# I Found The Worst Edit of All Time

I did watch all the movies except for the last one. I just didn't make it to the last one for some reason. So I haven't actually seen this part. But no one's watched the Fantastic Beats ones. No one's watched it. Well, I didn't watch those either. Yeah, no one's watched those. In the editing, what do you think they were trying to do with this cut? And why do you think it didn't work? I honestly have no earthly idea. I think for me, looking at this again freshly, there's like a lack of motivation into it. It's just such an erupt, tonal change. It's meant to be him reacting towards one of his horcruxes getting destroyed.
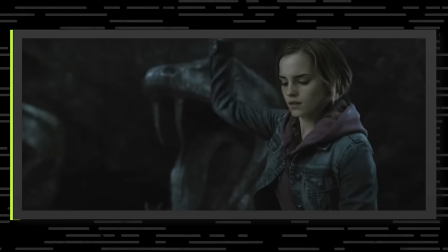And I can actually see they tried to set that up. Look what happens when they actually do destroy it.
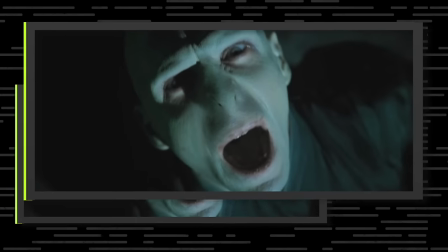So they break it and then they actually cut to him reacting.
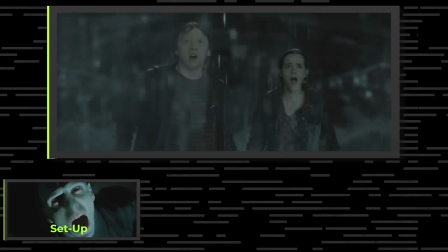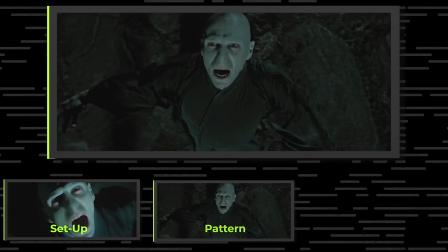On it, we cut back to him again here. So they've set it up. They've done the right rules in editing. But because actually we then end up spending too long with Ron and Hermione.
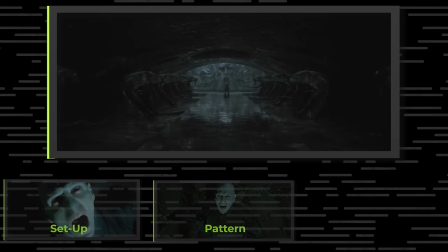And it's such a big emotional reaction. We've actually completely forgotten what's happened before. Means we get this. His scream is just so funny, man. The idea was there. The practical execution was there. But the actual execution wasn't there. But I'm not done. Okay. This is now going into what is my favorite bad cut. We haven't even gotten there, oh my gosh. Yeah, one of, I genuinely believe, one of the best fight action sequences ever put to film.
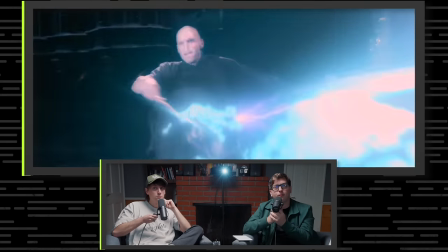I'm feeling the power here, what are you feeling? I'm feel, yeah.
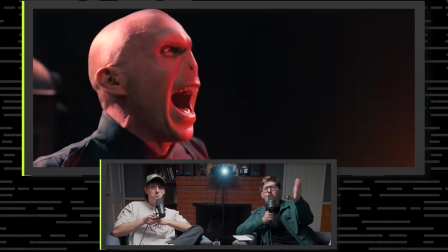And the timing of it all, just the rhythm. I can't describe it, it's so good. I love that little moment. There was just a tiny little break. Like, it's so overwhelming. Breath.
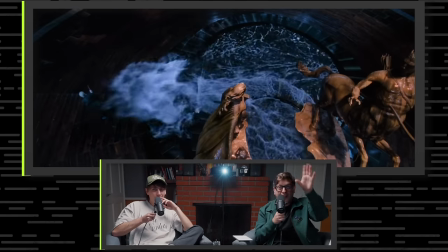Back in. Oh. Yeah. Oh. And it just keeps escalating. Like, this is so...
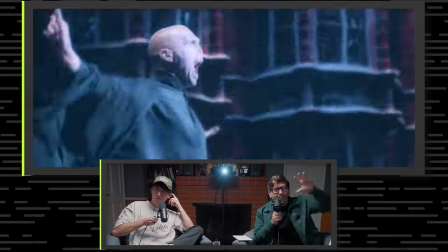Like, I go... Oh, the vacuum of sound. This is... This is a textbook. Masterful. Phenomenal sound assigned. Incredible visual effects. Brilliant rhythmic editing to really get in that pressure. And just the pure tension of it all. I've been trying to like deconstruct this. I don't know what they did, but it all just works. Yeah, it's delicious. That is one of the best action sequences ever put to film. And I will die on that hill. And now we're leading to almost immediately into one of the worst cuts I've ever seen.
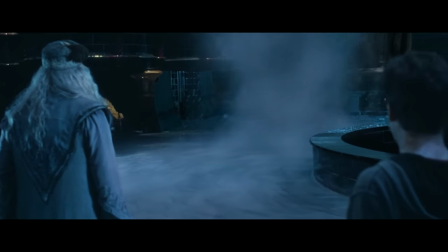Contrast creates focus, you know. Voldemort decides to go inside Harry and tries to start sort of like taking over his mind. A lot of this story is told through sound design.
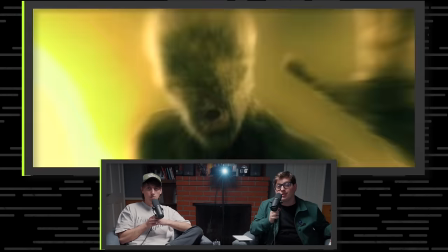You see that?
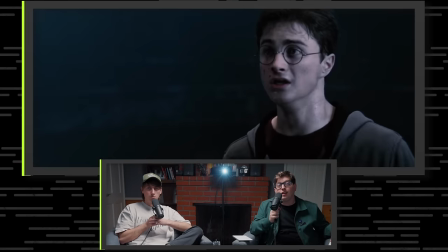I love that because those are really quite jarring cuts, but they all work because of the sound design. It's motivating each aggressive, jarring cut, and it's keeping the flow of it really nicely.
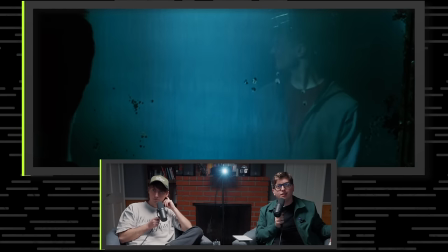Each cut is felt because of this aggressive sound design. It keeps on going. But then...
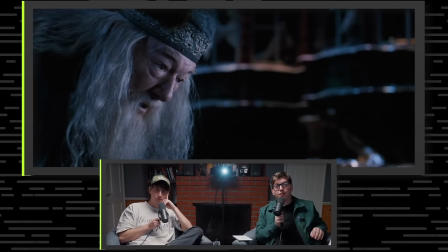It isn't how you are alike. It's how you are not.
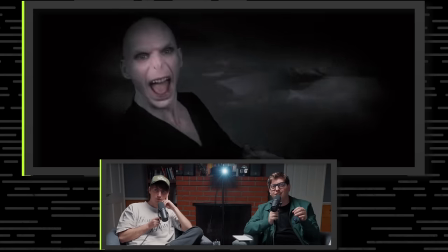Did you see it?
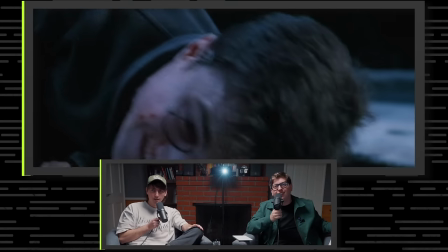Bro, that looks like... It's just so against the rules that they've set up. Again, one more time.
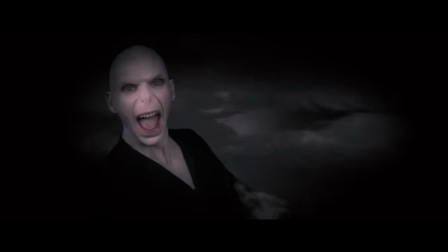Like, it looks like an 80s backdrop. This literally looks like Careless Whisperer is about to start playing. Like, that's what it looks like. It does. It looks like an 80s music video now. It does, yeah. But what do you think happened here? Like, did they not have enough footage?